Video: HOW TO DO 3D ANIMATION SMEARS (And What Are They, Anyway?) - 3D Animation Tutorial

Hello and welcome to Skitty Animates. I'm Skitty and today I'm going to teach you about animation smears, how they will help add fluidity to your shots, and also just make you a faster animator. So, let's get started. A smear is like an animator's cheat sheet for a motion blur. It's used to emphasize an action in a way the audience will believe without actually seeing it.
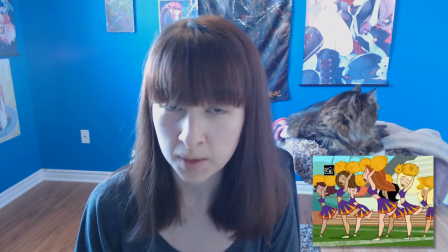[0:25]
In fact, if you pause an animation on the smear frame, it's probably going to look distorted and ugly. Think of it as an implied action linking the two poses. As a general rule, your poses are much more important than how you transition between them. The poses are what we linger on for the audience to connect with. Smearing just uses this to our advantage. If the audience is only going to feel an action, we no longer have to be worried about things like weight distribution, balance, or feet locking. So now let's talk about how you would actually go about making a smear. Once you have your beginning and end poses done, adding a smear is basically just being playful with your spacing. I'll link to a past tutorial in the description if you need a refresher on spacing and overlap,
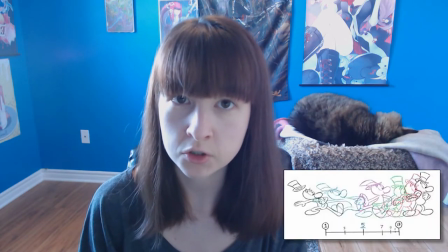[1:09]
but for the sake of brevity, spacing refers to the size of the gaps in between poses,
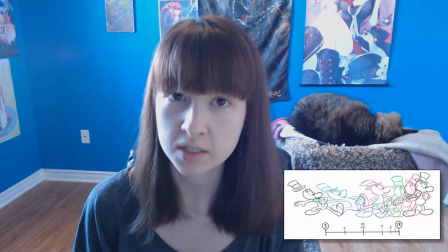[1:14]
which in turn reflects the timing of the action.
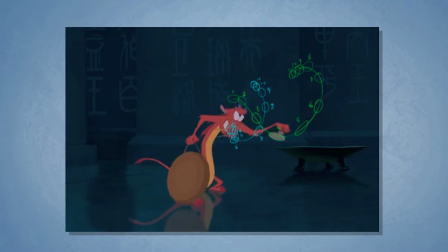[1:17]
As you can see here in this example of Mushu from Mulan, we have two arcs of which the action is moving on. We have one tracking his nose and another one tracking what's in his hand. You can also notice that both arcs have a smear on them. Following the blue motion trail which is on his nose,
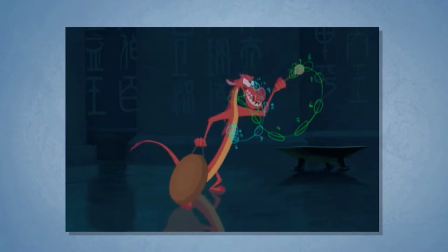[1:34]
you can see that there's a huge gap between frame 6 and frame 8, so frame 7 is used as their main smear pose. What the smear is doing is bridging the gap between the two points. Without it, the action might feel too snappy. The same can be said about his hand trail, but the gap is large enough that it uses two smear frames on frames 4 and 5.
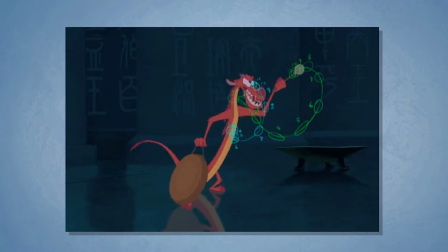[1:54]
When putting an arc on a character's head, the most important thing to track is the nose. As you can see in this example, he's doing it perfectly.
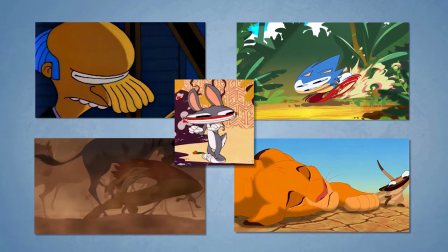[2:02]
In traditional animation, there is a lot more freedom to distort or blend features together because they aren't limited by a rig. It's quite common in traditional animation to have a character's eyes drawn as one giant eye blob on a smear frame and other deformities like that.
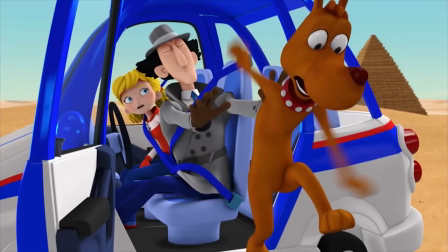[2:16]
The majority of 3D rigs, we are limited to smearing with squash and stretch type controllers. colors.
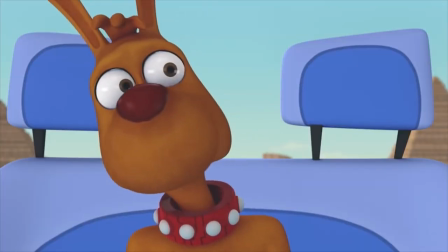[2:21]
Be careful with this mindset, though.
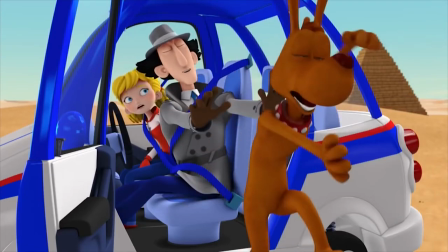[2:22]
A common misconception about smears is that they are very close to, if not the same, as squash and stretch, but they're actually total opposites. If you were to squish the top of a ball on a ball bounce, you would have to expand the sides in order to keep the object's mass. Smears, on the other hand, is all about breaking that mass for a frame or two to emphasize an impact.
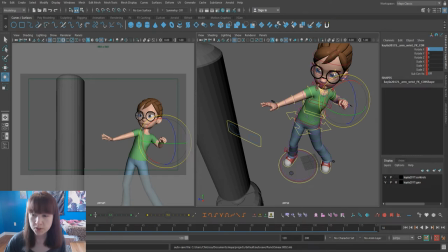[2:44]
For this example, I have two poses of Kayla hitting a punching bag. I'm going to add the most common type of smear for 3d which is the dragging smear a dragging smear is when the object moves forward but stretches to leave parts of the object behind now before you start doing your posing on your smear you're going to want to turn on ghosting or onion
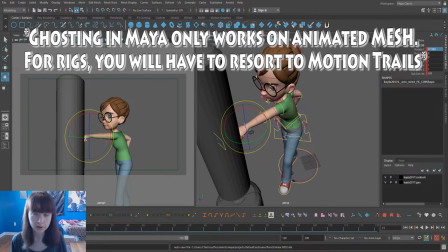[3:03]
skin or any other sort of comparable tool depending on your program in order to show your start and end positions
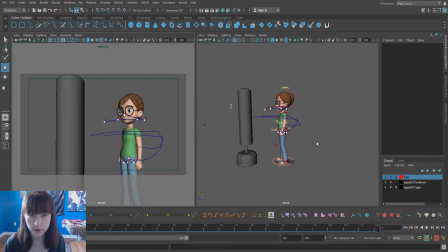[3:10]
while you're posing so what i've done here is added motion trails on the controls that are the most important to track for the arcs. We have a small one down here for the hip control, we have a wide one here for the wrist,
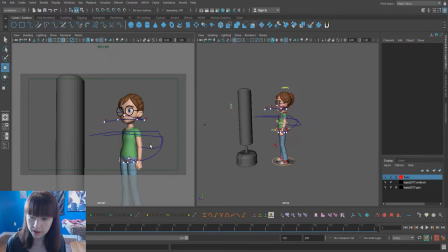[3:25]
we have another small one here for the elbow to show how far back it's going to go, and I also have one here on the nose because it's very important to see if the head's doing anything a little janky.
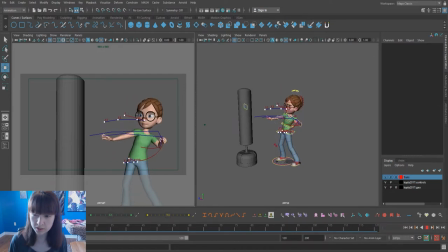[3:37]
The great thing about motion trails is that if you scrub through the time slider you can see it's changing color to show you where that frame lands on the trail. So I have our key poses here on frame 10 and on frame 13 and the biggest gap here in the spacing is between frame
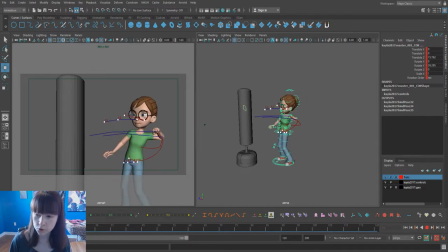[3:55]
11 and 12 which makes me think that the smear frame should be on frame 11 because we're going to use the smear to bridge that gap.
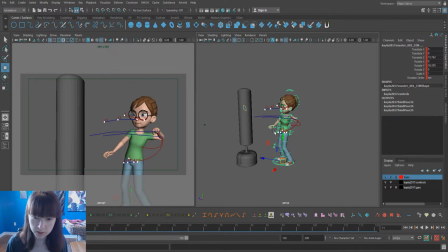[4:04]
But before we do anything to smooth that out the first thing that I need to do is adjust the hips because the hips are currently moving in a straight line followed by a straight line and if I smooth that out after I work on the arm then everything that we did for the arm is going to have to be tweaked again later, so this is just to save us from counter-animating later.
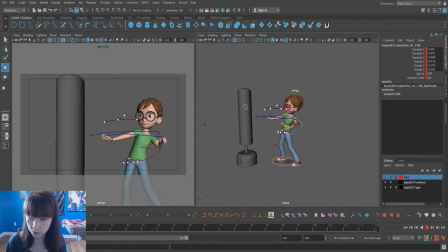[4:22]
With this pose shift, the things that are moving the most would be both of her arms and also her head. So those are the only things that I think I'm going to smear for this example, and the rest can just be animated normally with an antic overshoot and a settle.
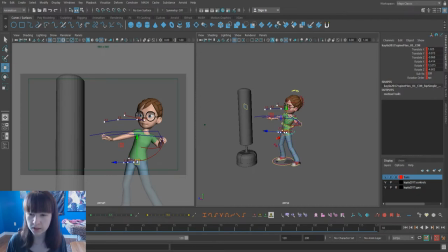[4:37]
Unless she was zipping all the way across the screen, I don't think that every control would look good with a smear on it.
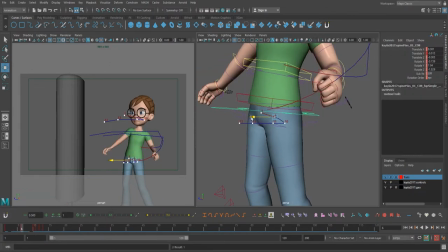[4:43]
So I'm going to turn off the face cam for now and just dive right into it. So while I'm working on these poses, I just wanted to go over a couple things just to make it a little more clear.
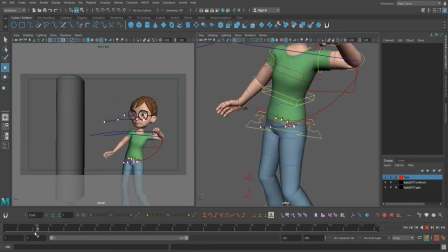[4:52]
The most important thing to think about while posing a smear is that it follows the arc of the action.
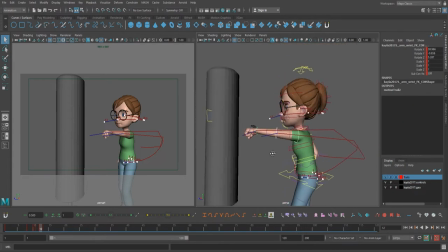[4:58]
I can't stress this enough. Your smear should not break the arc.
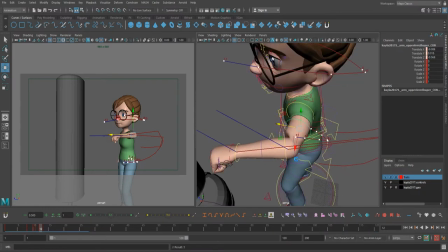[5:02]
If your smear fishtails outside of the action arc, it won't read as anything other than janky.
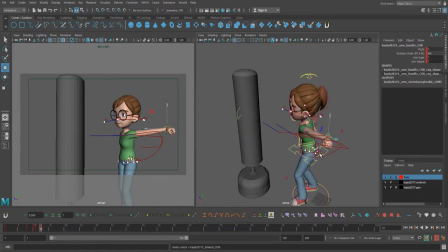[5:08]
You have to remember that because these things won't be seen and only felt, they have to be smooth more so than anything else that you've done.
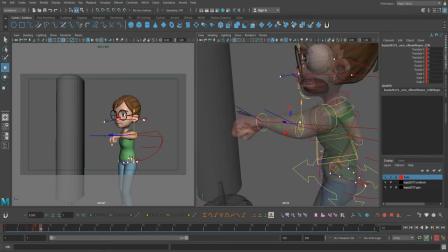[5:16]
Now, if you wanted the hands to follow a different arc than the head or something along those lines, then that's okay.
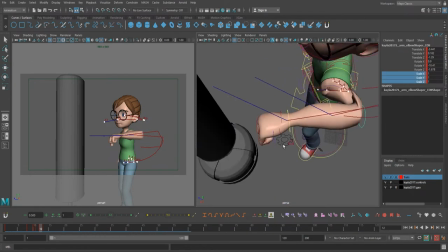[5:22]
You can add multiple arcs. Just make sure that the arcs complement each other.
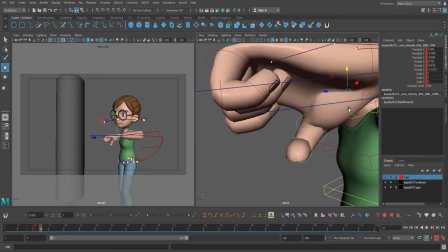[5:27]
And what I mean by that is ask yourself if both arcs are easily readable or if they get in each other's way.
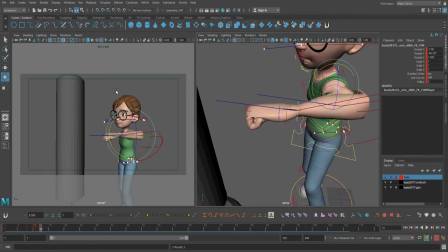[5:34]
Again, just don't forget how fast these frames go by and try not to add too much information that the viewer can't pick up on in that short amount of time.
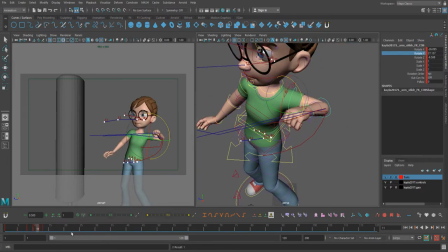[5:42]
With the punching example, the part that's doing the bulk of the work is the punching arm, so that's the one that we want to emphasize and put the biggest smear on.
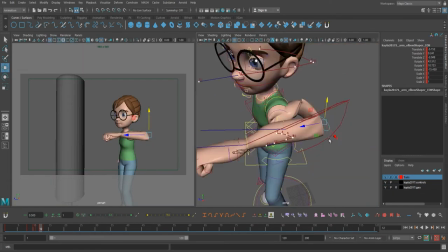[5:50]
That will in turn draw the viewer's focus. I'm going to add a small smear on the other arm just because it's also moving quite a bit of a distance,
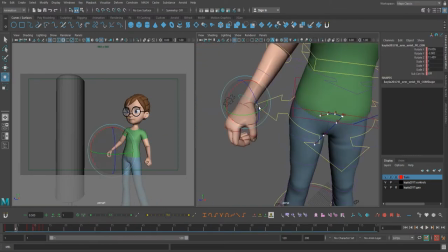[5:58]
and I'm also going to put one on the head because it's complementary to the arm, but the rest of her body is just going to be animated normally.
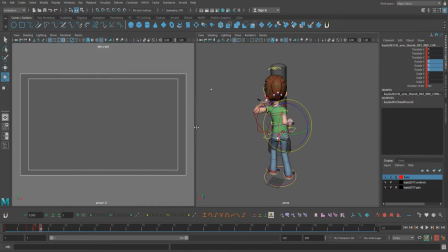[6:05]
And with animating these smears, we're going to be breaking the geometry quite a bit to fill that gap between the two poses,
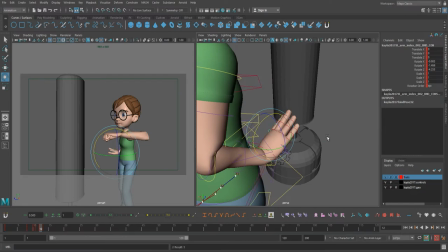[6:11]
but we also want to make sure that the start and end positions are like a cap on the smear.
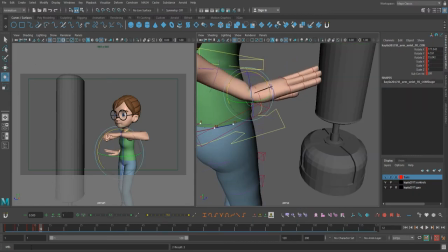[6:17]
You don't want to break the silhouette of the two poses and extend the arm outside of those realms.
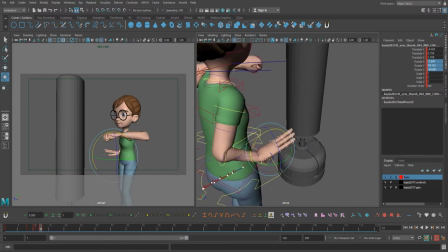[6:22]
For instance, if I took her punching arm and made it go past where the ending position would be, it would look like she breaks her arm and then pushes back. When her arm is drawn back, We're going to use the elbows position as the cap for that side and with the end position We're
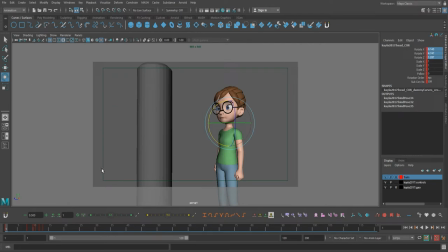[6:36]
going to use her hand as the cap for that side of the smear for the sake of a punch though I'm not going to have the hand reach the
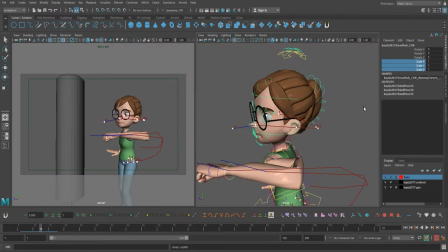[6:43]
destination before the rest of the arm because then it would look a little bit noodley We still want the arm to feel like it's moving at a constant rate with itself other than the arm reaching there before the elbow Though that is a technique you could use if it's a character moving across
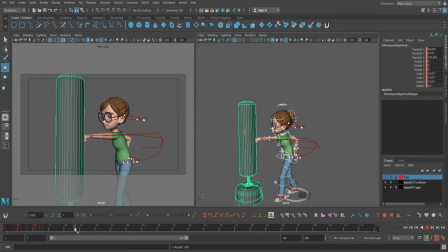[6:59]
a screen or something like that I didn't realize until diving into it that Kayla doesn't have any real controls for stretching the arms, but that's okay. As long as it looks fine in your camera view, use whatever controls you have. For this animation, I ended up breaking her forearm pretty bad.
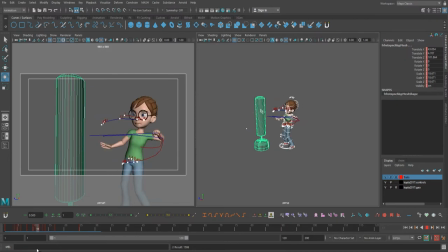[7:15]
I also scaled up her arm and hand to add to the motion blur effect, and stretched out the fingers on the punching hand.
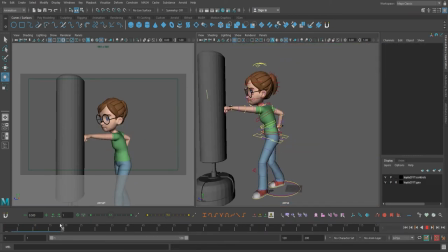[7:21]
For her head, I dragged it backwards and scaled its width, and for her backhand, I simply elongated the fingers and pointed them towards the starting position.
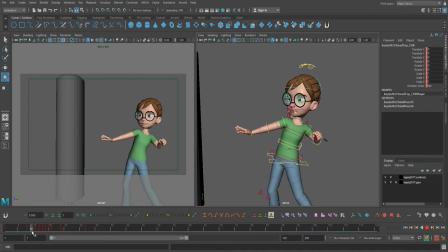[7:29]
We also want to make sure that we add a cushion on each end of the smear, so your typical antic overshoot and or settle will still apply, because what we're really doing is showing the audience this is where the character starts, this is where the character ends, and we're just going to pretend that they went between the two spots.
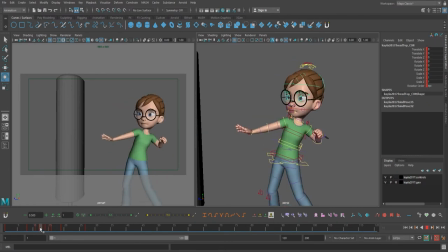[7:47]
In order for that to read like a complete action, we really need to emphasize the beginning of the pose and the end of the pose.
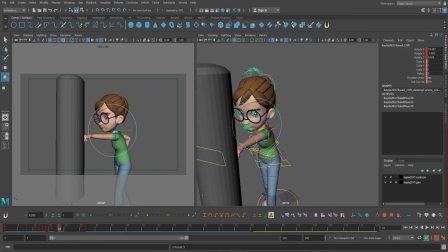[7:55]
If you think of the example of a character about to run off screen, a lot of the time in old cartoons you will see that the character really winds up
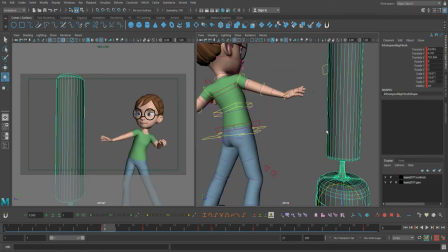[8:04]
for a really exaggerated antic before shooting across the screen in one or two frames.
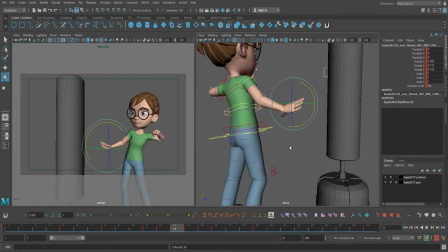[8:09]
That was that animation's cushion to make it more believable.